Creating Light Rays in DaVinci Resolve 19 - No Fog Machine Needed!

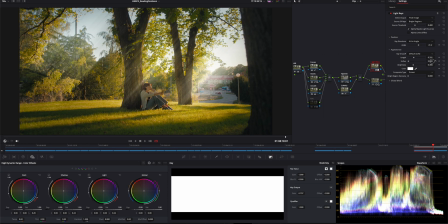So I like to since it's a pretty soft shot I'd like soften that up a little bit but you know keep it keep it slightly. I like those you know differences, small differences in the light rays. Down here you have brightness, this is where you need to be really careful with how much brightness you add, it's really really it's really easy to go overboard so you know
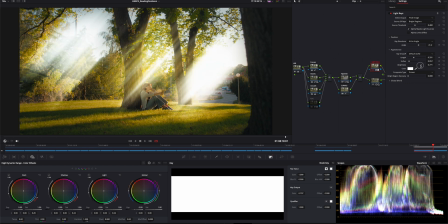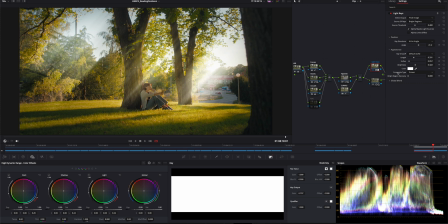subtlety is key. I've also set mine to screen, I think when you add it when you add the effect from the beginning it will be set to add.
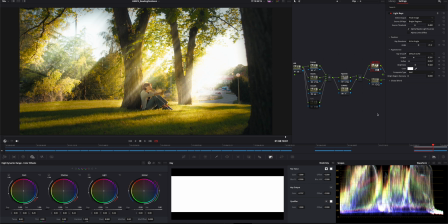Depending on the scene I think it might just create too much brightness like in mine right here it's it's definitely overexposed you can see my waveform down here going crazy. so I just like to change that to screen instead.
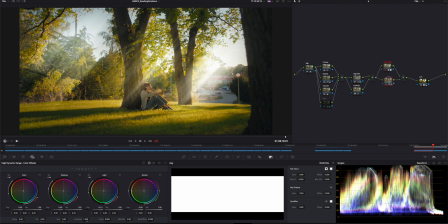And I've also created another node stacked on this one where I've actually
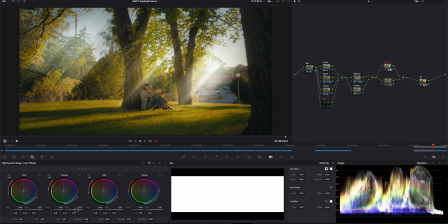lowered the highlights a little bit so they're not you know too strong. Still pretty bright as you can see in my waveform but as I said before I'm trying to go a little bit overboard here just to just to make the effect overall clear and visible.
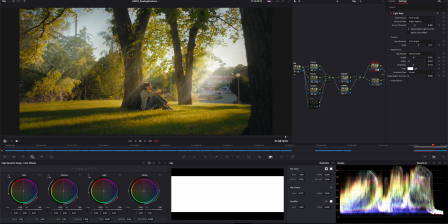Now I'm just gonna lower the brightness a little bit and let's see what happens when I turn the fog on.
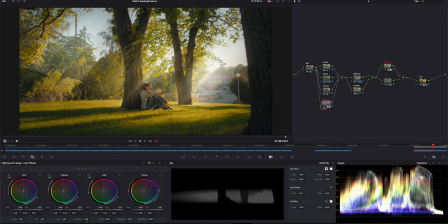Can you see that? That there is a bit of softness going on behind our tree and our model and
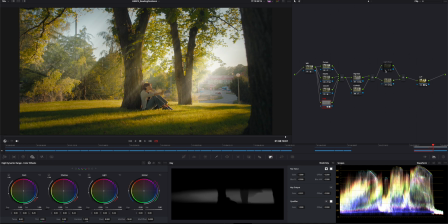works really well together with the light rays it just creates a softer look overall so how i did this
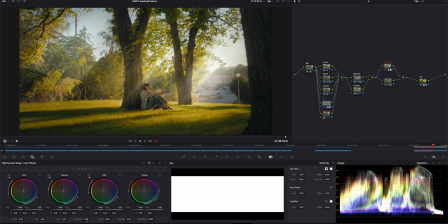was i created a new node and in the effects tab i added the depth map the depth map is extremely useful in so many ways it probably needs its own video but
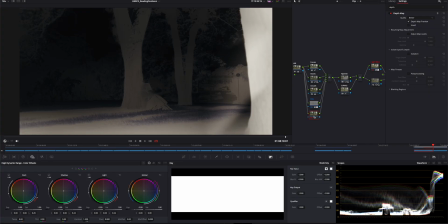in short as you can see it calculates the depth in your video, which is absolutely insane.
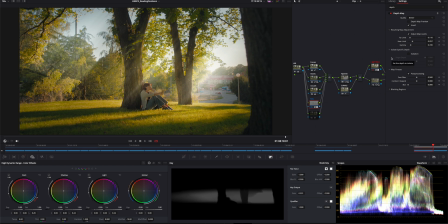So what I've done here is I created a depth map, I inverted it, I inverted because I wanted to affect the background and not the foreground, and I created a mask with a pretty big feather where I wanted the fog to be.